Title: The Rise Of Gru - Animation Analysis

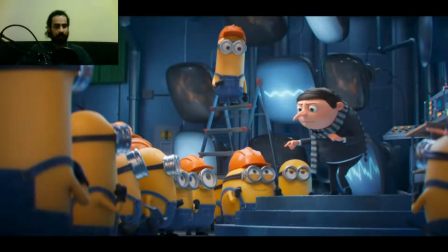737s
Then you can see the end, like there is a mix like, alright, I'm not Minnie, please stop calling me that. And then at the end it's a mixture of like seriousness, a bit of angry, but he's not like at the beginning, it's like, stop calling me that, like just stop calling me that.
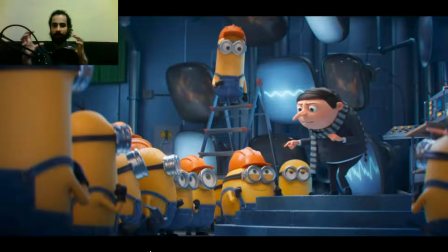755s
So it is a mixture of the first two emotions. So you can see how you can play. That's why references are so important, because you can animate it in so many ways. You could have the character angry the whole time, or you can have alright, I'm not Minnie,
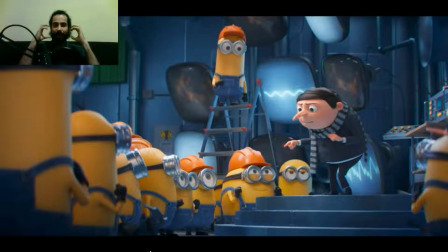774s
stop calling me that, or with the stretch facial expression. So there's so many ways that you can animate one same audio.
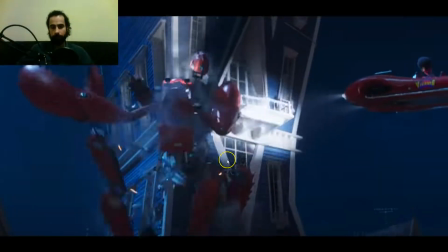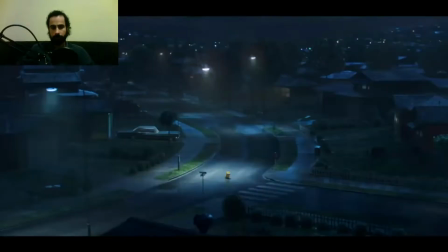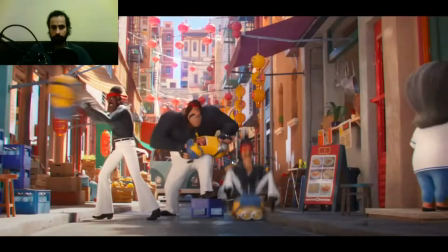794s My minions will save me. You like picking on little guys, huh? I am a master of Kung Fu.
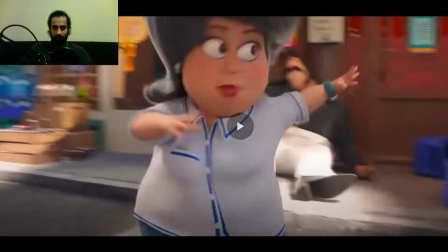803s
I really like this one as well. See how she settles the shot.
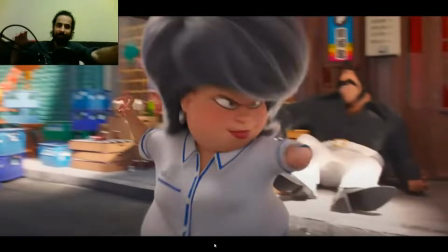811s
Instead of just settling with a pose, she turns the head and then flips it again forward. So it's more dynamic. Instead of just hitting the pose, it's like boom. So it's more complex, adds texture to the shot.
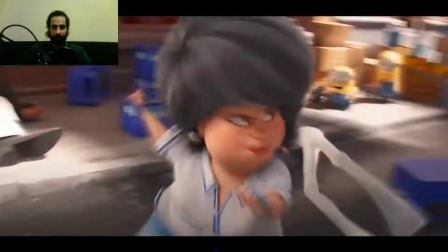830s
See? Boom.
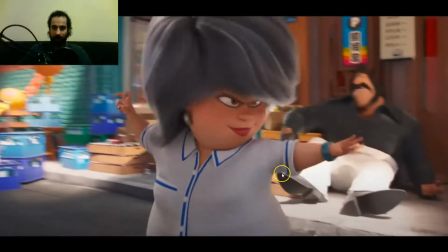834s
And also the hands, you can see how, all with the camera movement and everything, just adds
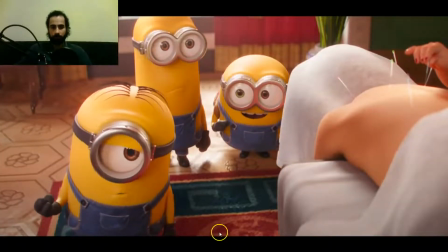845s
very dynamic.
Teach-nous Kung Fu pour Smoochy Smoochy. Pour Smoochy Smoochy.
Kung Fu pour teach-nous Kung See how you can feel completely the emotions of the character, even if you don't understand what he's saying. You can feel like he's like, I know Kung Fu, Smoochy Smoochy.
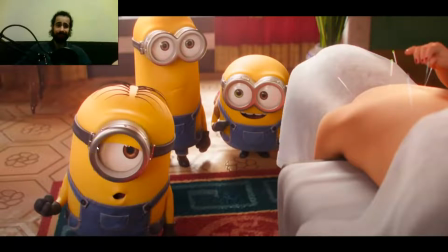864s
So he's kind of like, I don't really believe you, like Kung Fu, like he doesn't respect kind of the abilities that she could have.
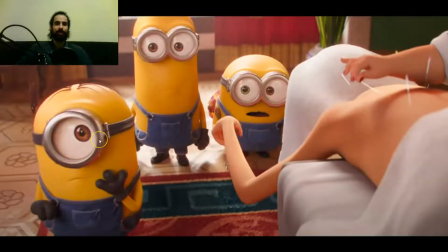878s Smoochy Smoochy. Pumbaa.
Then he gets surprised like, oh wow, I've been slapped.
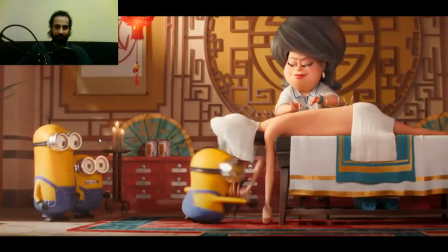886s
Boom. And then he gets angry.
Ah!
And let's analyze this. This shot is quite complex in the terms of all the movements and everything, but you can see how he jumps,
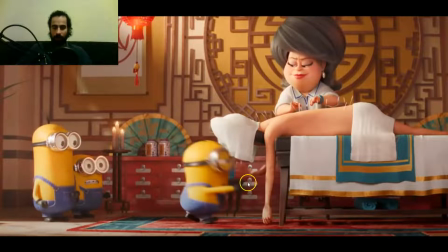904s
goes straight to action, and then boom, the first contact is him just pushing his first punch down. Boom. Then you have a couple of frames where the character settles into that pose.
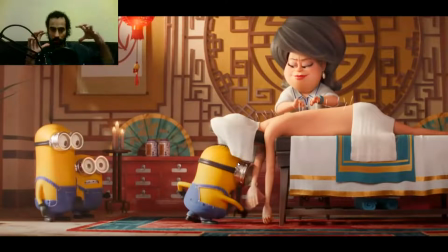919s
There is a bit of a slow out of the motion. It's not just all the time movement. You can see first attack, a couple of frames of this character just stopping the motion,
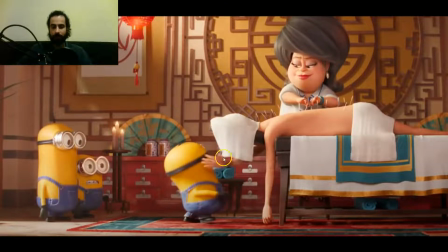931s
and boom, the first impact of this, the first attack we could say of this character. Then he moves back, then he goes to attack again, flipping the arms, and boom, the second one. He defends the next attack,
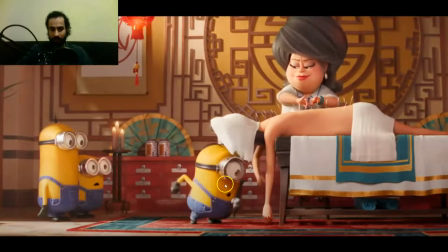951s
flipping the arm down, and you can see again we have a couple of frames where the character just stops the movement a little bit, the body is not moving as much, and then boom, he pushes him away. Then again he tries again, boom.
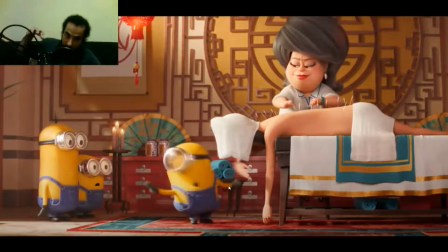971s
So you have the contrast, like a lot of movement, boom, stop, back, a lot of movement, boom, stop, back. So you have the contrast.
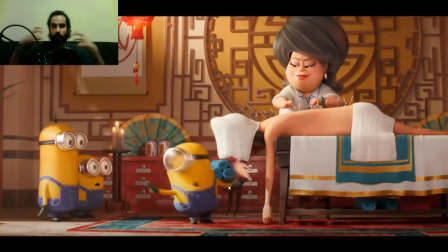980s
Although it's a very dynamic shot, you have the small contrast in, even if it's just for a couple of frames, you have the fast, slower, stop, fast, you have all that contrast in the
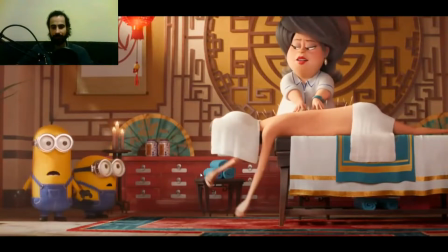994s Teach you.
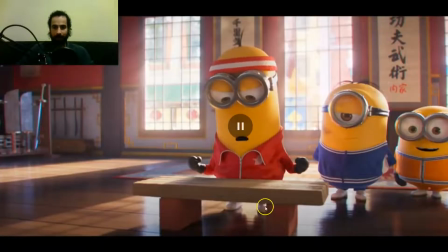999s
Now I love this as well.
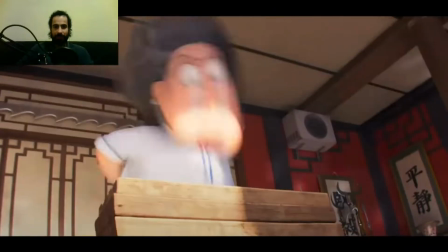1003s
The energy of that is brilliant. Boom, see the spacing here.
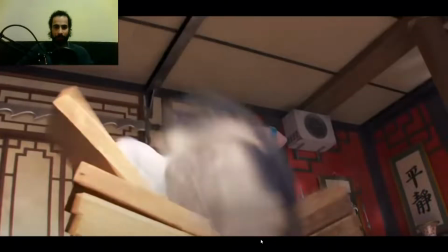1010s
Boom, is literally 1, 2, 3, and then the settle.
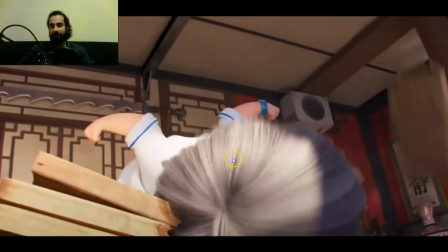1015s
The pose is really dynamic. The arms back, love it. And then another thing that probably you didn't notice is look how the first time she opens the eyes,
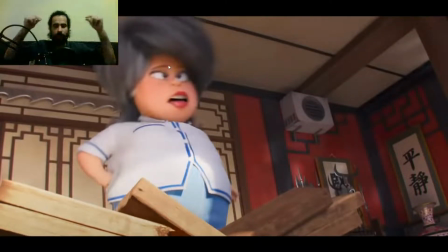1024s
they are actually I don't know how you call it, but they are actually not straight. They are looking quite dizzy. So then she blinks and the eyes are normal, but for a moment we can see that she's like kind of dizzy from
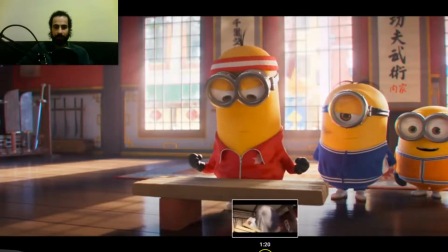1044s
what she did. See, you don't even watch it, but you feel it. Even if I would have asked you just right after, was she dizzy?
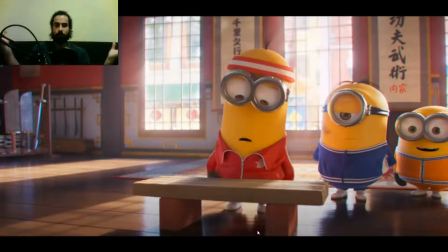1061s
She seemed like, did they do anything in the eyes? You probably would say, no, I didn't see anything, but you felt it. And that's why the animation felt really, really nicely done. Because many things in animation, you need to make the audience feel it.
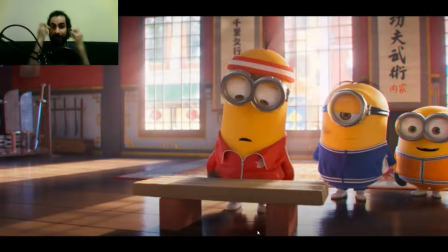1077s
Be there for a couple of frames so that they can perceive it, but they don't necessarily have to remember it. They don't necessarily have to be sure that happened for the animation to be good. They just need to feel it sometimes.
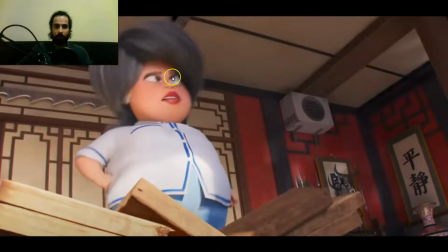1092s
Like this, the audience doesn't really have to remember that this pose existed, so they just have to feel it.
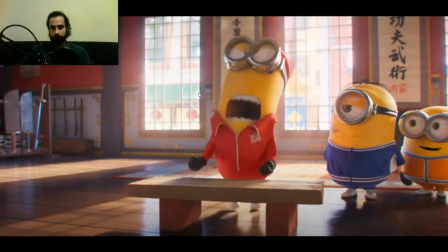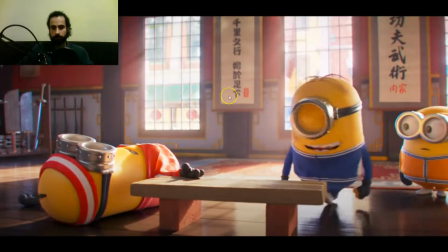1106s Kevin.
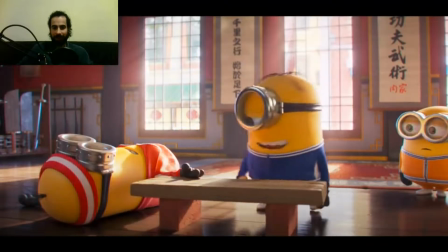1110s
This is another thing that I like.
Kevin.
See how he could literally just
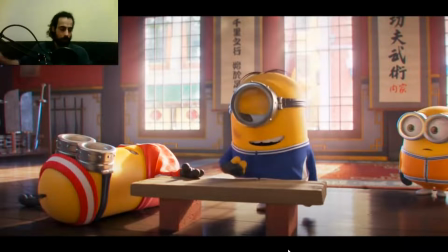1117s
push away the other hand just in one go, but the thing that he does, like tak,
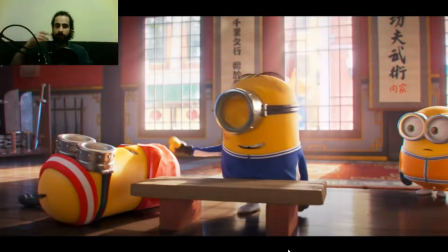1122s
the two tap movement, like poop poop, adds a lot of texture. It's not just one movement. It's not like a robotic movement. Adds personality, like poop poop, like go away.
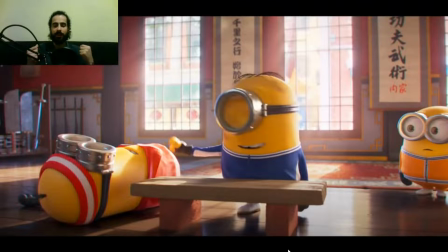1135s
It feels more. It transmits a different thing than if he would have done it in just one way, like boom. It would be more like, let me try. But the fact that he did it twice, is more like, let me try.
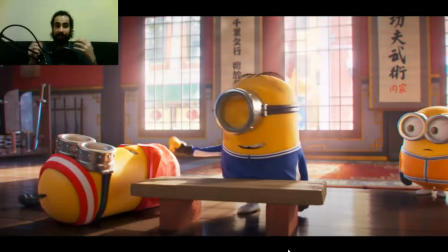1151s
You don't know anything about it. So the first one would be like, let me try, I'll do it. But the fact that he did it twice is more like, let me try. You don't know anything about it. So you can see how much you can transmit by little texture, adding some contrast in the animation.
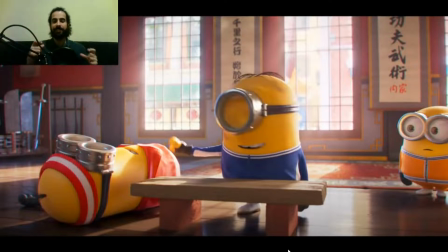1168s
It can add certain emphasis, certain emotions, you can transmit different things by adding small details to it.
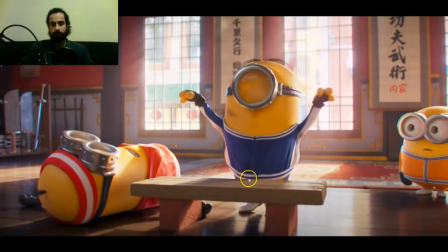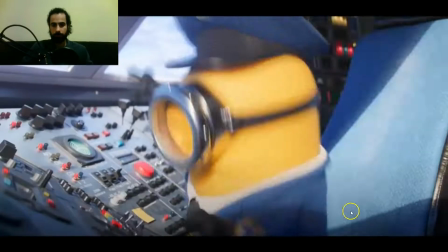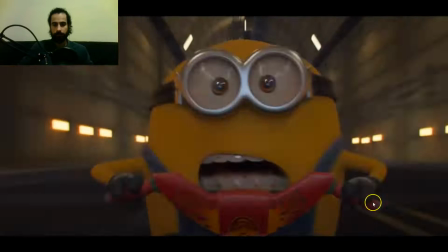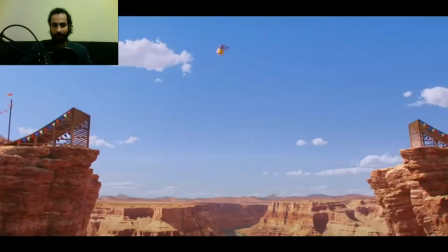1195s
Really like this one as well. The weight of the kind of monkey.
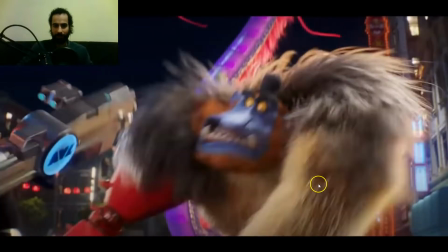1202s
I don't know which creature is this one. It's kind of a monkey. But see how the weight first is in this arm.
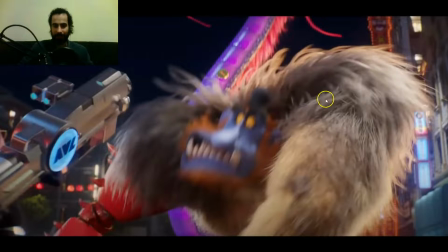1208s
See the angle of the shoulder. This was really raised.
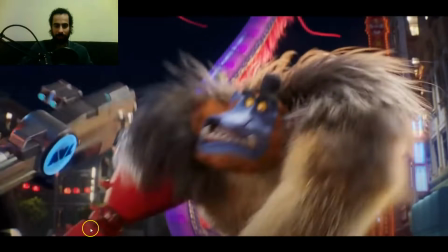1211s
He's reaching for the throw with this one, and then he shifts the weight onto the next arm,
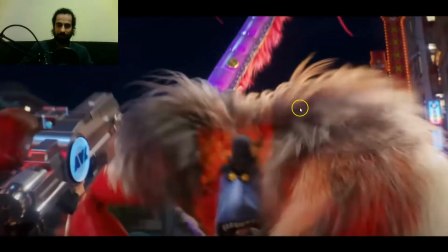1218s
and then boom, you can see the contrast completely changing from this angle to this angle.